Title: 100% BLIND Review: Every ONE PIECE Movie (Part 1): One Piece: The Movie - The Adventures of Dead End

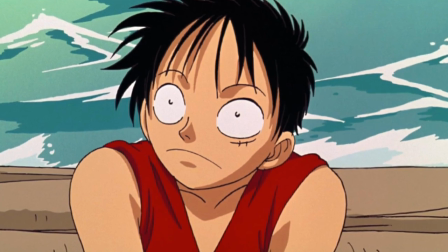Movie two was a bit better again.
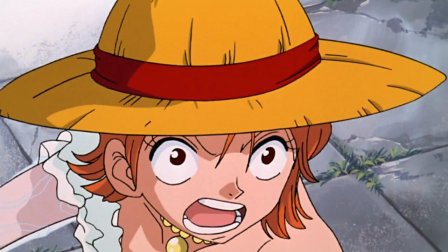The animation was on another level and the narrative was surprisingly engaging, specifically towards the end, but the villain and the other antagonists felt very one note.
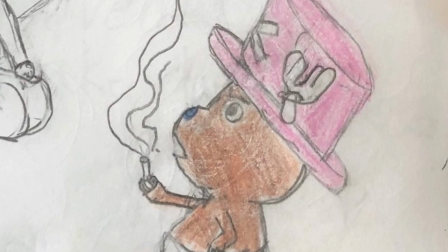And finally, movie three was garbage in my opinion.
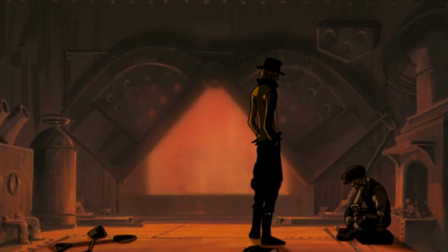But this movie four feels massive in scope, has superb storyboarding, and honestly elevates every single scene it has.
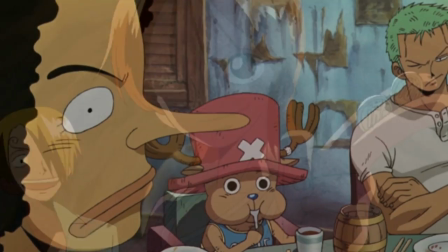The writing is great and features some of my favorite scenes I've seen the Straw Hat Pirates partake in,
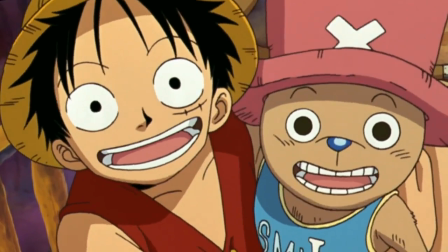and if I'm being honest it's exactly what i thought a good one piece movie should look like from the very first
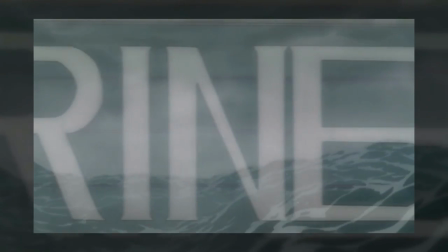scene it's abundantly obvious that this film was made with considerably more resources than
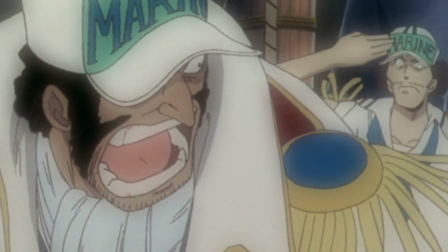the prior stormy seas watching from the perspective of the marines as they pursue the straw hat pirates i found this fascinating and incredibly potent when
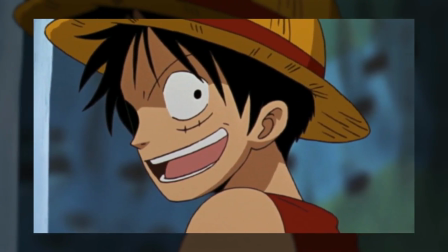it came to setting the tone and establishing these pirates for would-be first-time viewers they come off as intimidating and elusive and that's something this film does
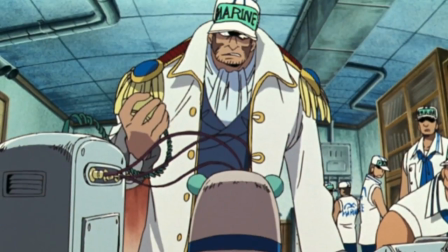a fantastic job of establishing the tone of its characters and divulging information in an elegant and engaging way and that's not all this has one
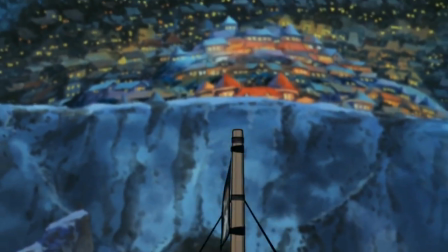of the most interesting and effective openings to a film i've seen comes packaged with this one too immediately following this scene we follow this 3d tracking shot which
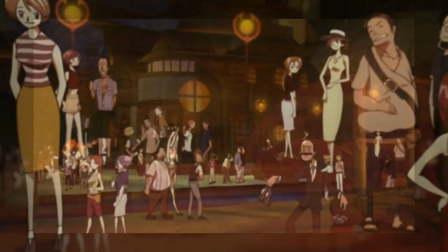for the time of 2003 is spectacularly done twisting and turning through
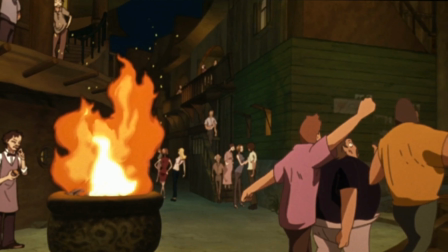narrow passageways it really helps to convey this sense that we are on a pirate dominated
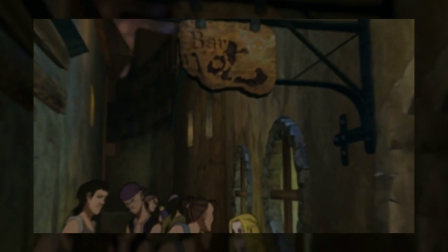island passing unsavory customer after unsavory customer before finding ourselves
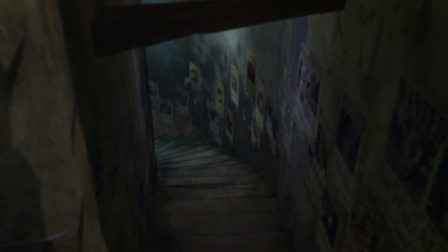in this little hall-in-the-wall tavern looking at Luffy's wanted poster.
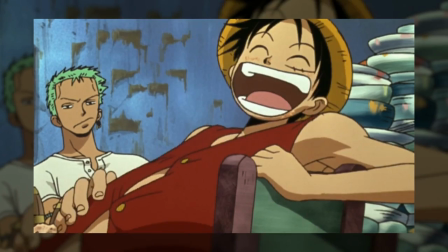And that's when it hit me just how effective this opening was.
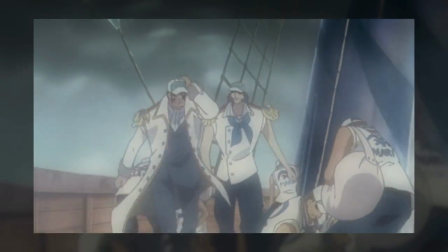In the first two scenes, the film makes the world feel more real and lived in than perhaps any world I've been introduced to within an anime.
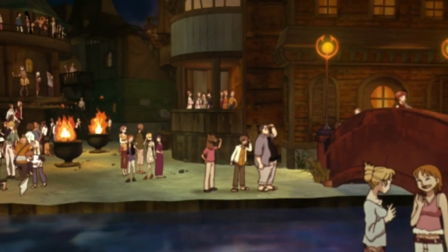The seas are vast and dangerous. The town's densely populated and teeming with life.
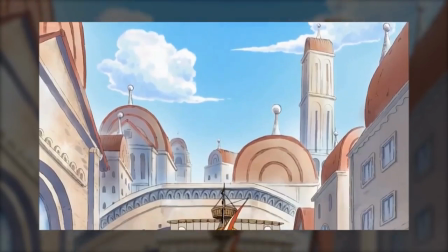World building has been such an integral part of what makes One Piece feel like One Piece and I
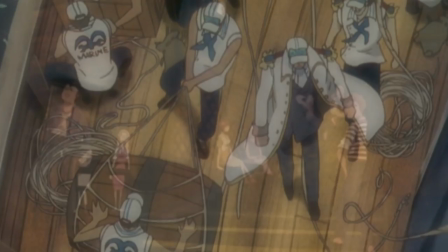think this film achieves that and more within the first five minutes of the feature.
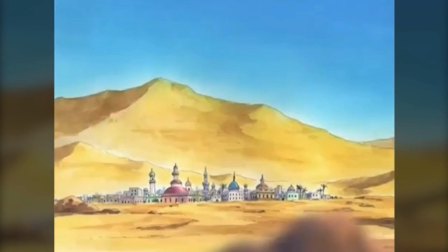Unlike manga or episodic anime, they don't have a ton of time to dedicate to world building and so what time they do dedicate to it needs to be effective.
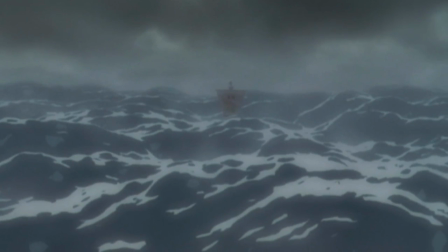And this totally achieves that. It makes the Straw Hat crew feel small and yet there's Luffy's poster.
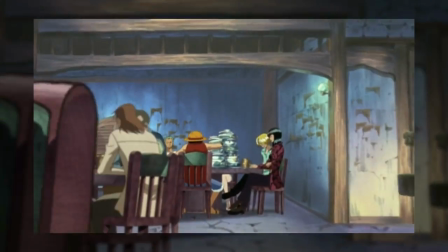It shrinks them and then elevates them before introducing us to the crew all sat around a table having brilliant character exchanges.
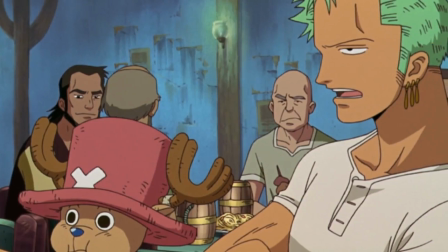And the way this is framed from top to bottom implies a wider, more active environment.
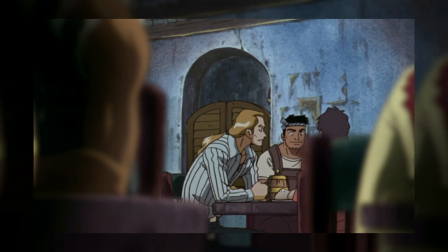Whether it be while they're eating, chatting, or when Nami walks up to the bar, always see the other patrons drinking, chatting, and having a good time.
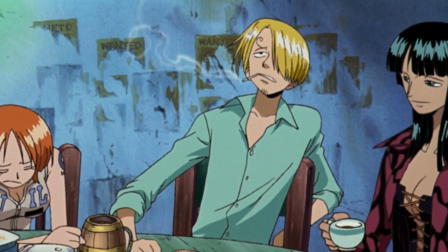This feels like a dingy old hole-in-the-wall bar, and I love it.
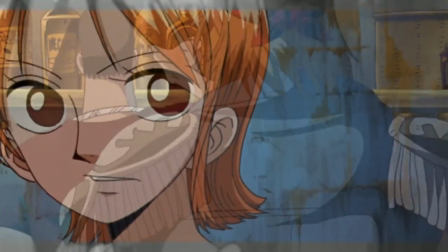And while this might be a small thing, I think it's the first sign of a movie taking itself seriously.
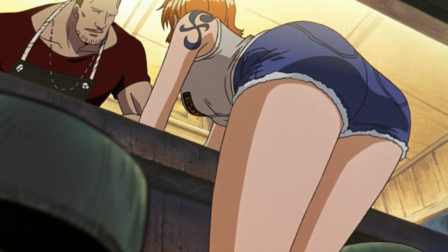This movie shows instead of telling us the exposition.
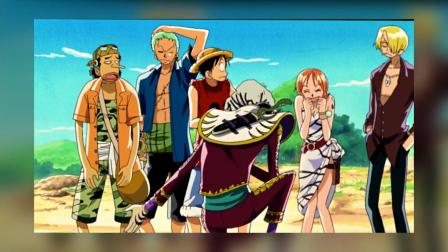For instance, remember in the last film, movie 3, when we had that super boring and monotonous expository dump?
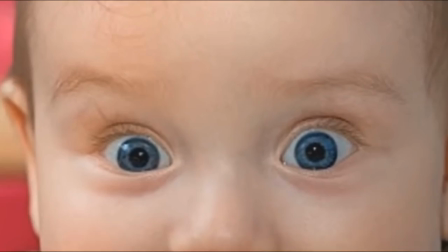Well, we don't get that in this film.
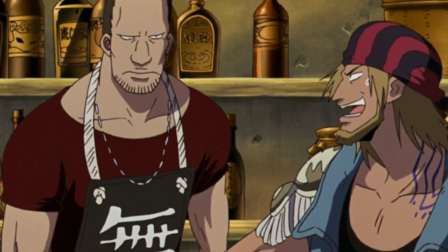Instead of the barman suddenly telling us that there's a secret passageway, we as an audience are shown some shady dude slip him 200 berries before moving somewhere else.
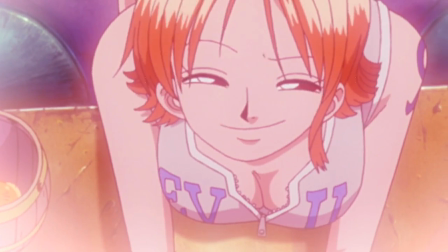So going in, we know that barman knows something. And even while Nami's probing the guy for info on how to get some quick cash, he barely tells her anything.
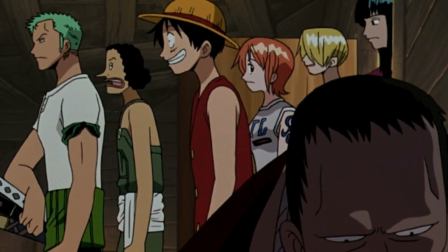And that very instance, that very lack of information is what makes the ultimate reveal of this underworld pirate town so engaging and stunning when it is unveiled.
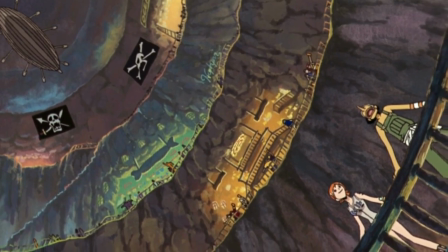And once it is, this movie does something none of the others did.
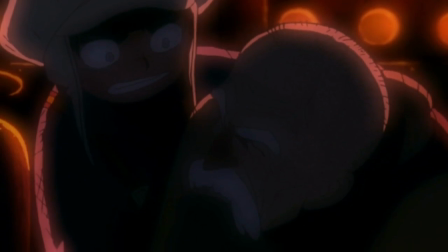Introduce us to new characters in simple but interesting ways and, get this, they aren't woodnote or boring.
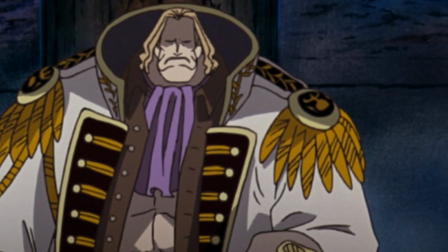Now, with that said, the big bad of this feature does share a borderline inappropriate amount in common with Crocodile from Alabasta.
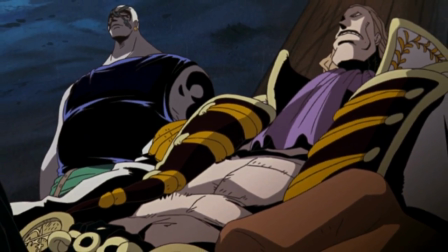From his appearance, to the way he speaks to even how he conducts himself and don't even get me started on the similarities between their devil through abilities
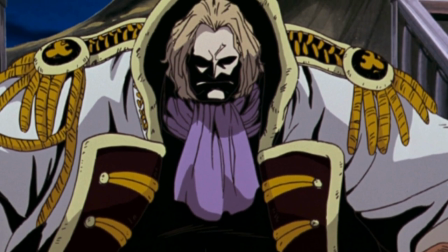but you know what if you're gonna look at any one piece villain for inspiration it's crocodile so i can at least get on board with that
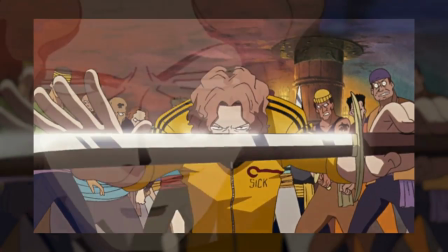sort of train of thought but anyway yes there's a fight scene and damn is it good helping us get acquainted with this bruce lee cosplay dude called shuraya and of course
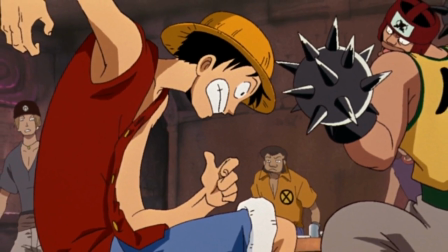the big croc himself gaspardi the choreography here was fantastic my personal favorite portion being when shuraya kicks over a table,
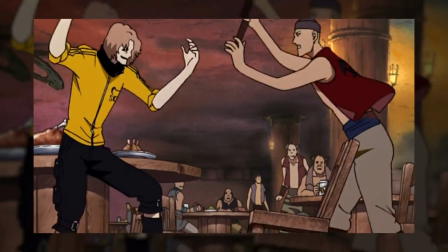uses it as cover before jumping back into some wonderful animation.
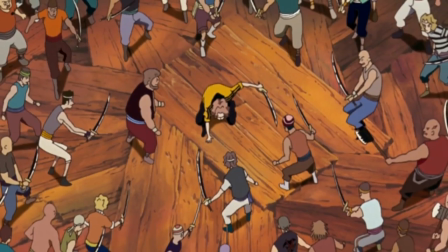This is what it looks like when we get great animation coupled with some terrific storyboarding.
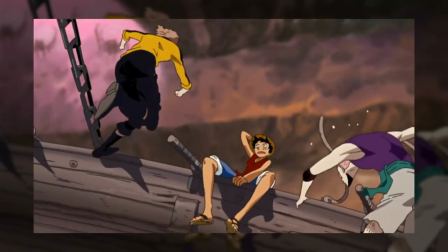You get a seamless stream of quality that blends multiple artists' cuts of animation together in a brilliant way.
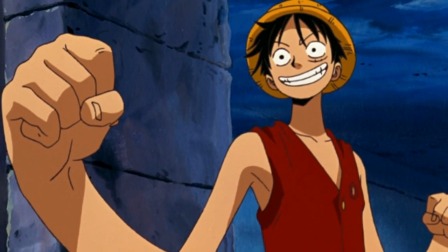This coupled with some classic and cheeky Luffy dialogue only reaffirms this as my current favorite film.
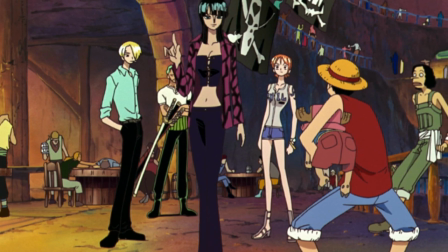Through this scene in the Pirate Underworld we learn that there's a massive race and that winner gets 300 million barrels.
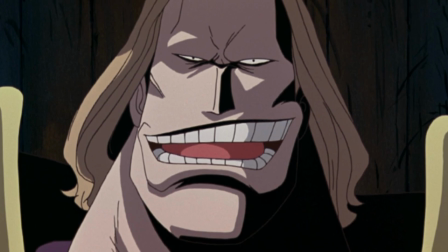Gaspardi is the current favorite, obviously, and the presence he has within this underworld can be felt whenever someone brings up his name.
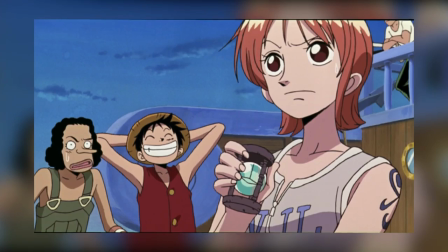Nami, confident as ever, and really wanting the money, signs them up and naturally Luffy is more than excited to participate.
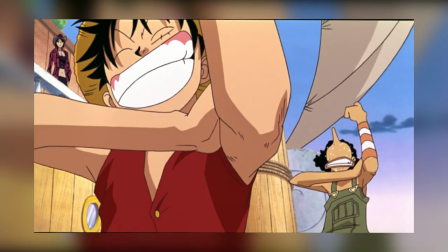One clever writing choice I noticed also was to utilize Robin's shady past to the script's advantage.
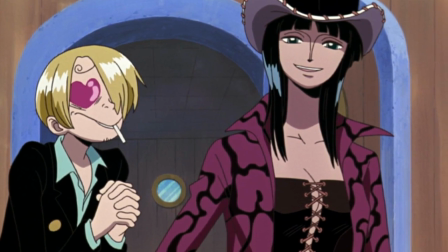Any time the crew had a query while they did bother locals and asked them,
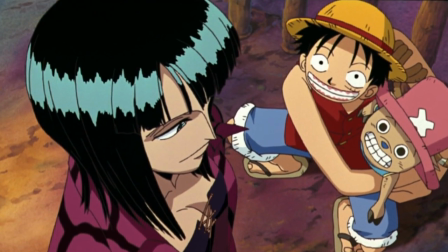Robin was able to answer many of their questions they had, as she reveals that she had already been there at one point in her life when she was younger.
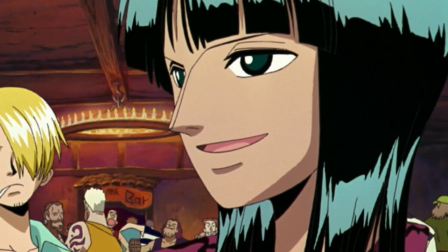It's subtle, but it's a nice way of including a character's backstory in a believable way to benefit the script in terms of its pacing.
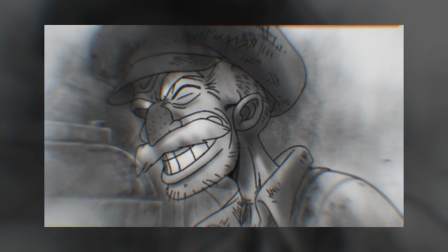This film also utilizes the subplot mechanic wonderfully. We see the point of view of an old man and this young kid as they're aboard Gasparati's ship.
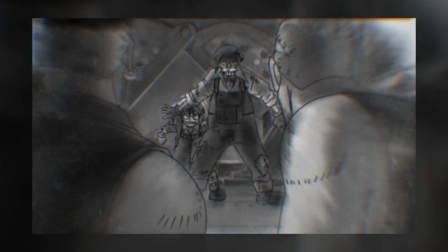The old man is in a terrible condition and the kid only wants to help him, and Gasparati forces him to do it on his own, forcing the kid to run off into the night to try to find money for medicine.
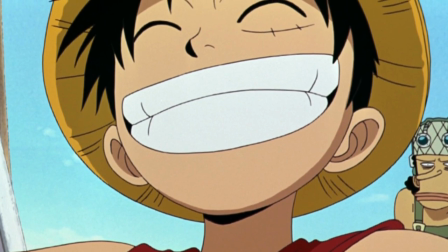When the next day arrives, Luffy and the crew are sailing up this mountain, essentially towards the starting point of this race and once they get to the top of this mountain it's a
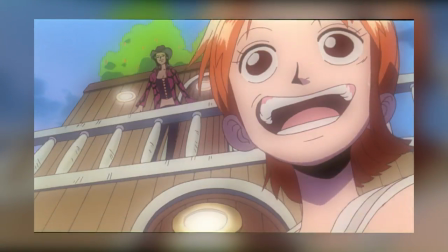breathtaking shot that captures every single individual within the crew and their personalities.
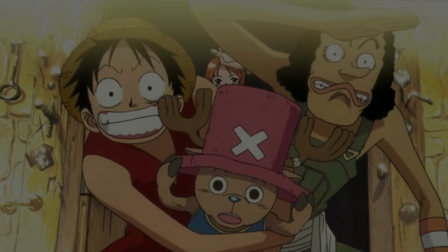It really makes this race feel wild, dangerous and beautiful.
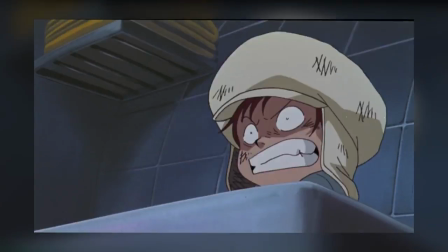Around this time Zoro notices that there's a stowaway in the ship and he tries to kill Zoro and these scenes with this little kid mingling
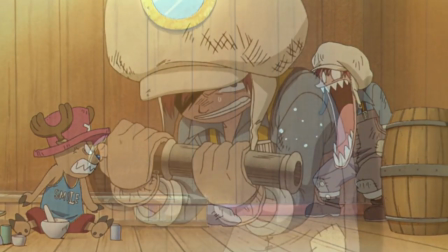with the straw hats are easily the most heartfelt out of the films I've seen so far and once Luffy and the crew arrived to where their eternal poses
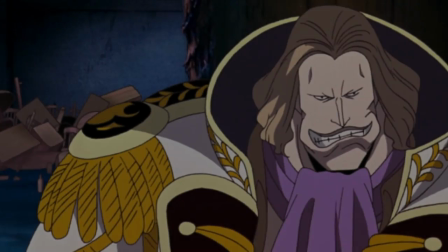were pointing to they realized this entire race has been a trap, rigged by Gaspard.
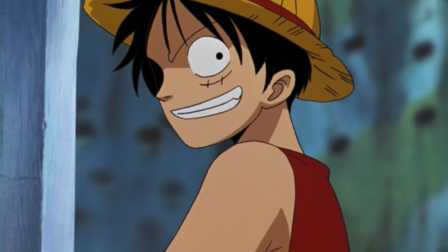Taking this motivation to confront him, Luffy challenges this little kid and it's truly touching how he riles him up before saying that he will be laying down his life to help him too.
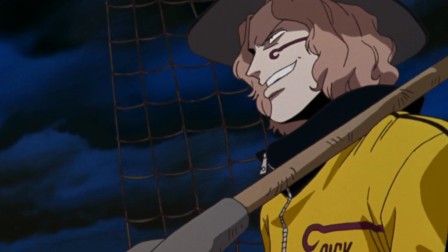Closing in now on the third act of the film, we get a fight between Shiraiya and Needles, Gaspardy's henchmen, and it was fantastic.
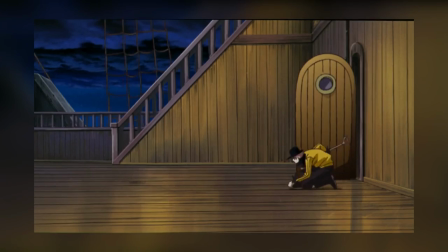The flow of this fight felt natural. It wasn't anything more than it needed to be, had some really nice angles, and the best part was it had a great psychological element to it.
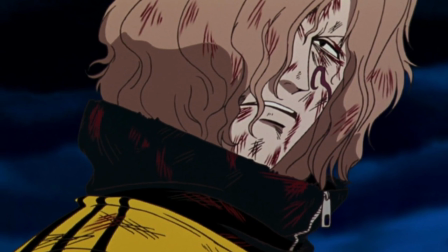Shuraya had a strategy and came off as very clever with every split-second decision he needed to make to overcome what looked like a stronger opponent in Needles,
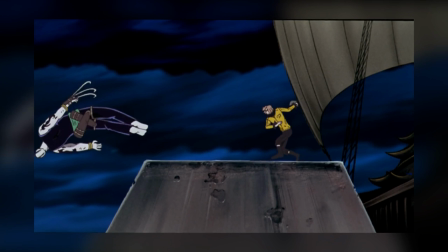using the very ship itself to disarm him and eventually knock him overboard. It's a really great fight scene that I encourage anyone to go check out.
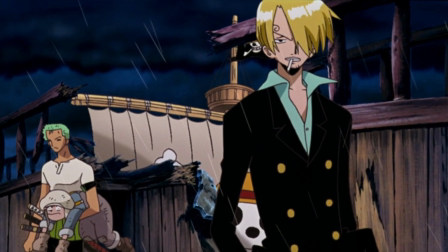This also helps to break the trend of having Sanji and Zoro attack the lesser henchmen,
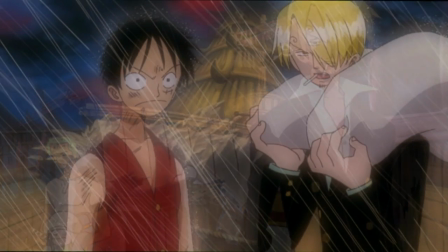instead having them do little bits here and there to help Luffy out, both in physical altercations and nuanced emotional situations.
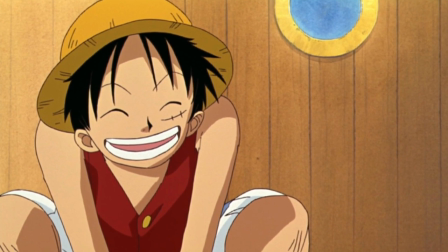It made for a much more natural and enjoyable experience in my opinion as the fight gets underway
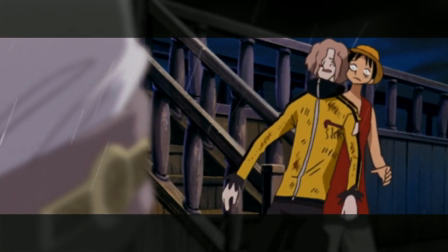between Luffy and Gaspard a Shureya starts getting in the way of Luffy again and
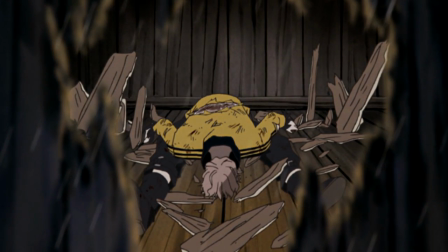Luffy punches the ever-loving hell out of him to the side this action of Luffy stopping him from throwing his life away all the while Swelling
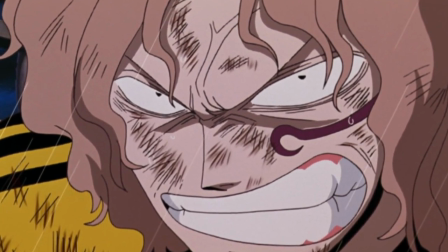with the music it really felt massive and monumental It's a great moment the fight that ensues is also helped greatly by the fact that Luffy's hat is
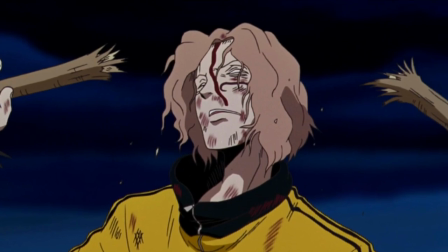in tatters and the weather is tragically bad. Though I will say I thought the battle between Shiraiya and Needles was more exciting and well handled.
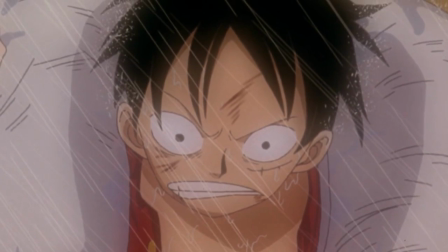Luffy versus Gaspard is still a commendable effort and makes use of some clever tactics in its own right.
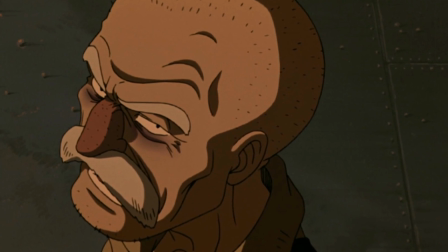However soon it comes to her attention that the old man is choosing to stay below deck despite the impending
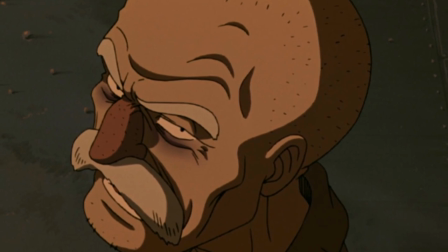cyclone and it looks like is willing to die alongside his boiler that he worked with his entire life. When the little kid learns the news he loses it.
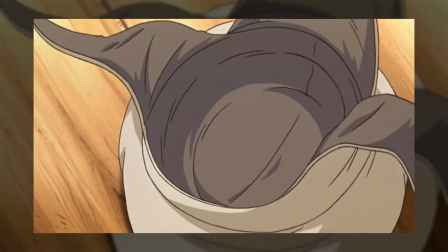Once again leading to Zora having to knock him out and it's at this point Chopper reveals that he was in fact a little girl all along.
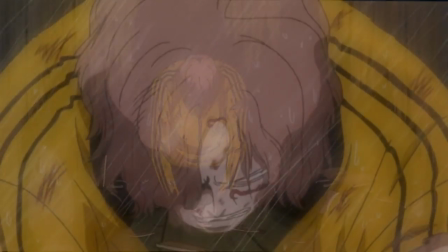The camera then shifts perfectly to Shiraya once again, signifying that she is in fact his little sister.
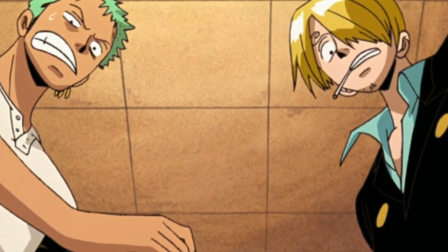This totally took me by surprise and with the worsening situation,
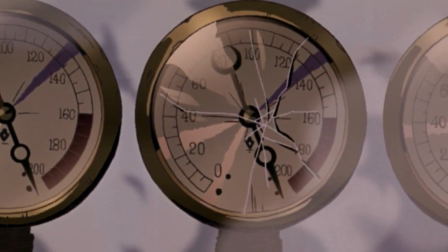the cyclone impending and the ship effectively being a ticking time bomb thanks to the boiler, the tension rises to a fever pitch.